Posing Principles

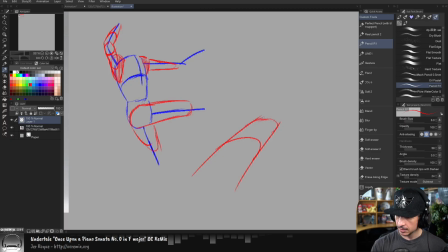It's not just 2 lines, but we get this kind of 3D form that we're shaping out there just by adding these lines. If I kind of do this here and bring this out like so, and then let's kind of do this.
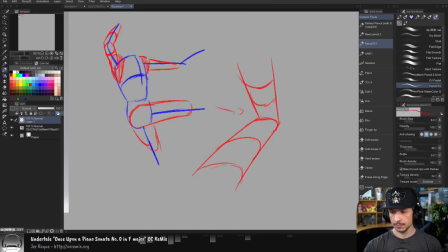Now we've got a bent pipe just by thinking of these contour lines here. So it helps us to showcase where things are traveling.
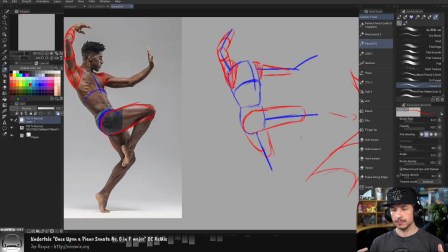Now, you don't have to do this when you are drawing things out, especially if you don't have like great drawing skills. As an animator in CG, you don't need great drawing skills. It's not that important.
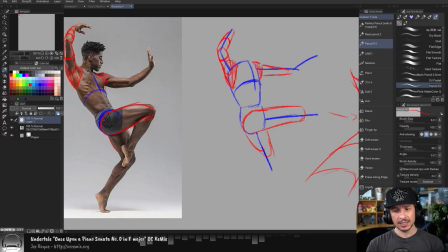It's nice, but not necessary. But the ability to look at a pose and just kind of place those contour lines,
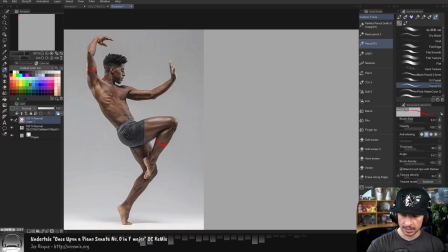kind of think of, okay, which direction are these going? So the arm here is going this way, and then it's going this way. The body, we've got that center line here, and it's angled like so.
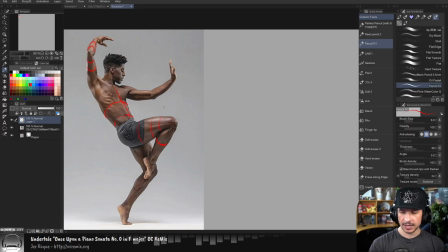This can really help you understand your forms and make sure that you're not just flattening everything out into just sticks pointing in different directions. And this kind of leads into understanding the contrapposto and twist of your character.
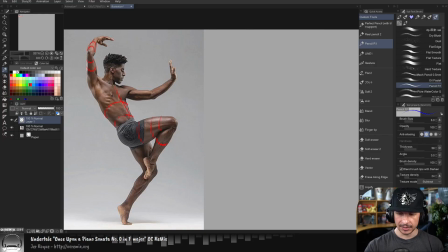So that is, in this case, there's not a ton of it, but if we kind of look at the body as a box here, the chest is angled this way, whereas the hips, if we were to exaggerate this a little bit, and let's do this in red so it's a little easier to see.
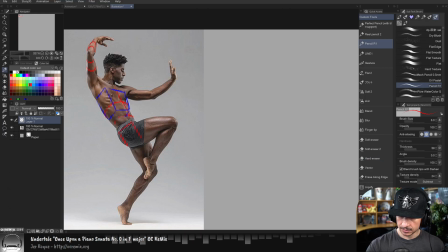The hips are angled this way. So the front of the chest is kind of pointing out this way. Front of the hips is that way. And you can see that there's more twist happening right there. So this is twisting that way.
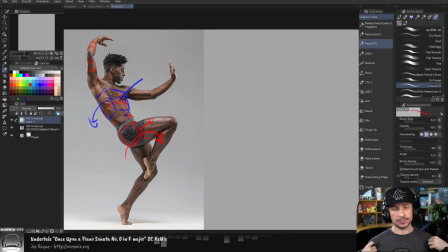So we want to think of those 3D forms. If we're not thinking of 3D forms, what we end up creating is a flat, just mimic of the pose, but we're not capturing the depth of it. So that's very important and something that I struggled with quite a bit when I first started out.
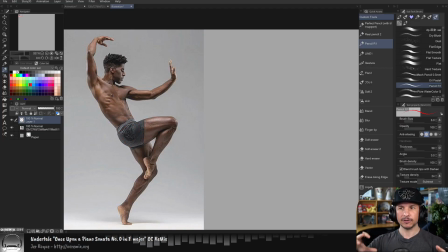And then the last thing that I tend to look for right off the bat, again, there's a lot more, but something that I just find helps to push the visual appeal is looking for the simple versus complex, straights versus curves. So in this case, on the body, if we look at the overall form of it,
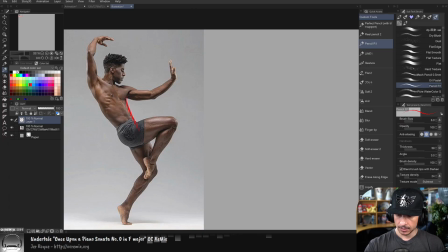you'll notice that if we kind of ignore the front leg here, we get a very nice simple line in the silhouette of the body here. Whereas on the back of the character, we get all of these forms here going through there.
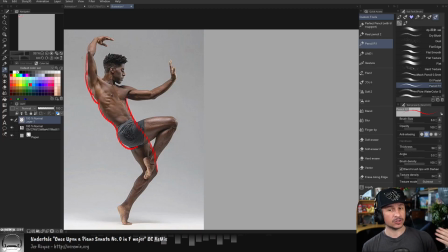So this is something I would try to exaggerate in my posing.
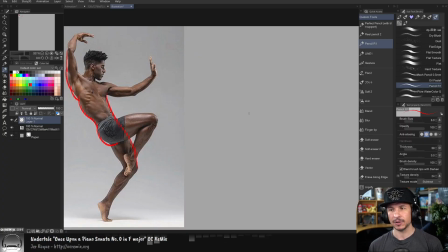Instead of trying to pose out the character and ending up with what I typically call hot dog body, which is you're going to pose out your character here, and you're going to, this is especially true with like very thin rigs or character designs.
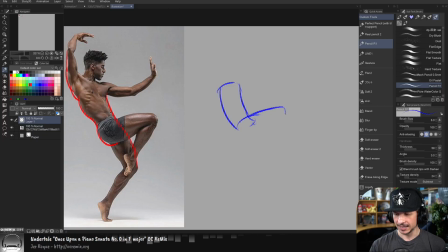If you've ever seen Sing or Sing 2, they have a lot of characters that could easily fall into this because they're just bean poles, literally. So if I was to draw this out here, for example, something like this,
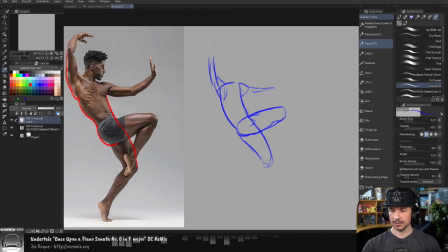the body isn't visually interesting because there's no visual design to it. We've got a simple curve here and a simple curve there, and they match. They're tangenting.
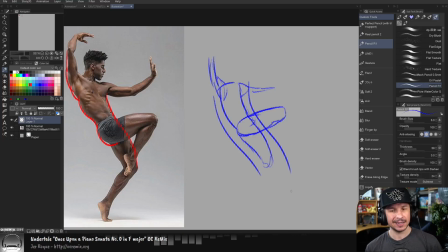They're just flowing together. That's not visually interesting. Instead, if I take this and I keep one side simple and then try to exaggerate the complexity, and I don't have to go as complex as what we see anatomically. I don't have to capture every muscle.
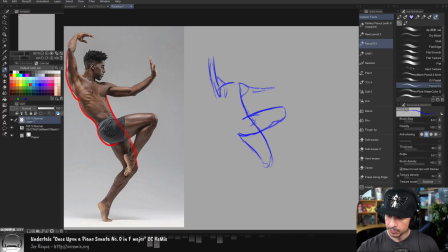But if I try to maybe push the lats here and maybe just even push the bend of the spine right there. It's a tiny little thing. But see how we have this now? That's much more interesting. It catches the eye more.
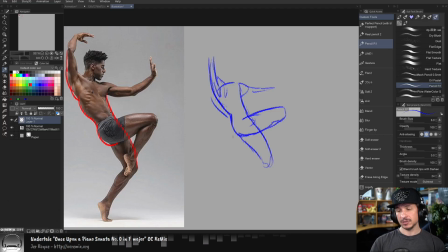So trying to exaggerate that in my poses is something I always try to put a priority towards, because it's just going to make your poses much more interesting.
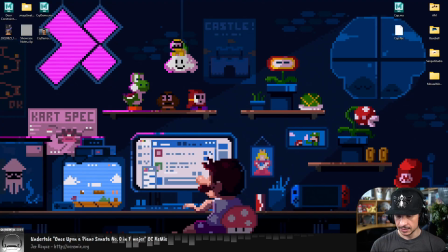And if I just find the actual drawing here, so
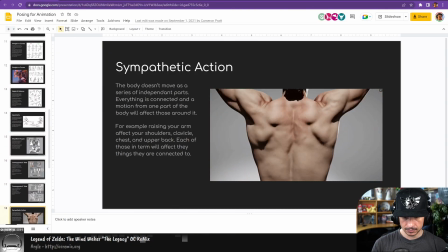higher up, straights versus curves right here.
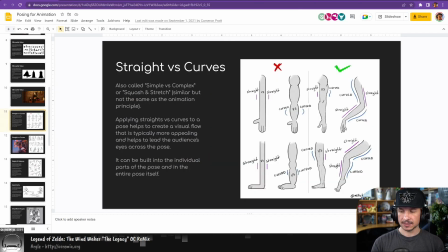This is essentially what it creates. So it just catches your eye more. It makes it more appealing to look at. So you can even see it in here.
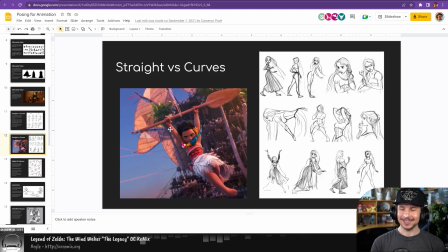This is one of my favorite. When I saw this in Moana, I was like, oh, they did such a good job. Simple on one side, complex on the other. So these are some of the main things that I look for. Once again, there's a whole bunch of other things, silhouette, all of this stuff.
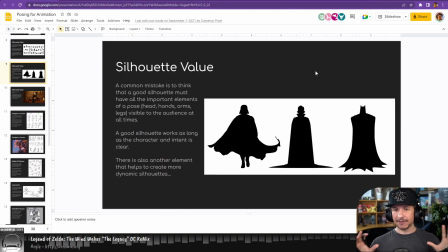But those few, if you kind of take those at first, it really does help to
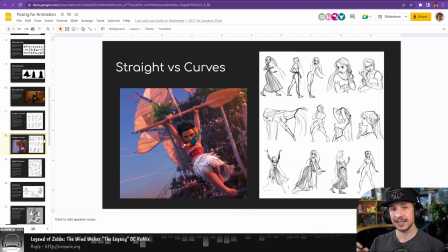visualize the poses a little bit more clearly and give you something to work from right from the start. So that's analyzing a pose. And we can apply this to any pose that we see.
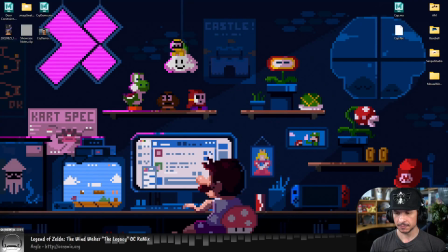So if we jump back here and go to this pose here,
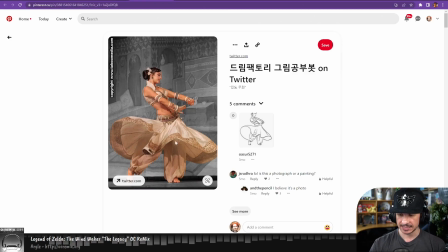line of action, you can definitely see it's this nice S curve right through here. So that makes it weaker. Weak is not bad in animation. This is essentially, what do we want the character to feel like?
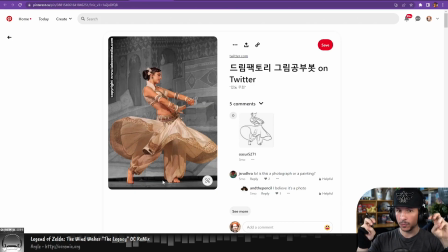And in this case, even though the line is technically what we call weak, it also creates this graceful feeling in the motion. It doesn't feel like she's straining and like pushing a heavy weight. The body's relaxed and flowing like a river.
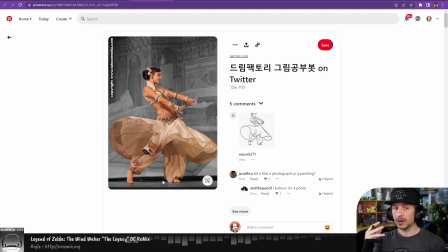So when we say strong or weak, it's not equal to bad and good. That's not it at all. It's just a different way of experiencing a pose.
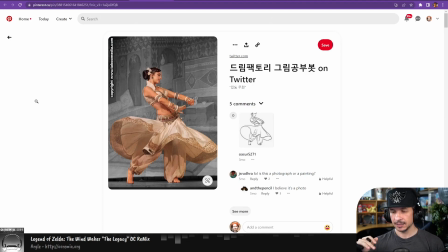So we can take a look at that. We can look at our 3D forms, see which way the body is twisting. We can take a look at the overlapping shapes, really see how this arm is overlapping,
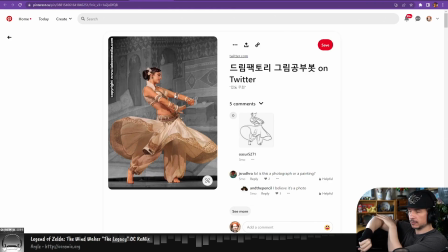and even the elbow and shoulder or upper arm, lower arm, that is definitely something you want to watch out for, because a lot of students will have the habit of like trying to straighten those out and flatten them out. But you get this overlapping shape where the elbow here is behind the lower arm there,
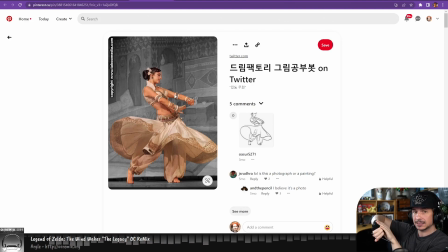and then the lower arm is technically behind the hand slightly. So you get this depth of objects. Try to think of it in those different forms. And we can just keep going with all of that. So we've got our poses here. We've analyzed it great. You can use your posing checklist.
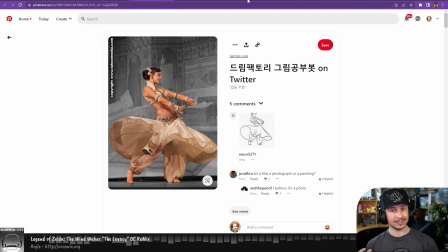At this point, we need to start posing it in Maya.
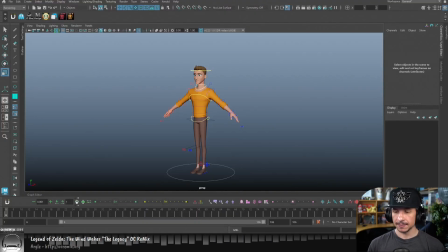And when you first do that, it can be a little tricky.
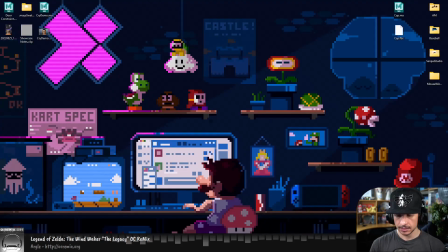So let me actually make sure I bring in our pose so that we can see what we're going to bring in.
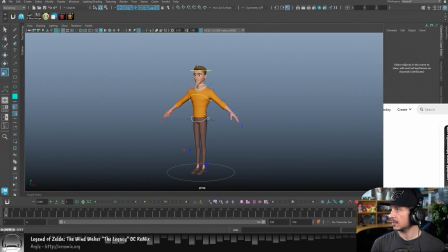So which window is that? This one? No. I have to find the right window here.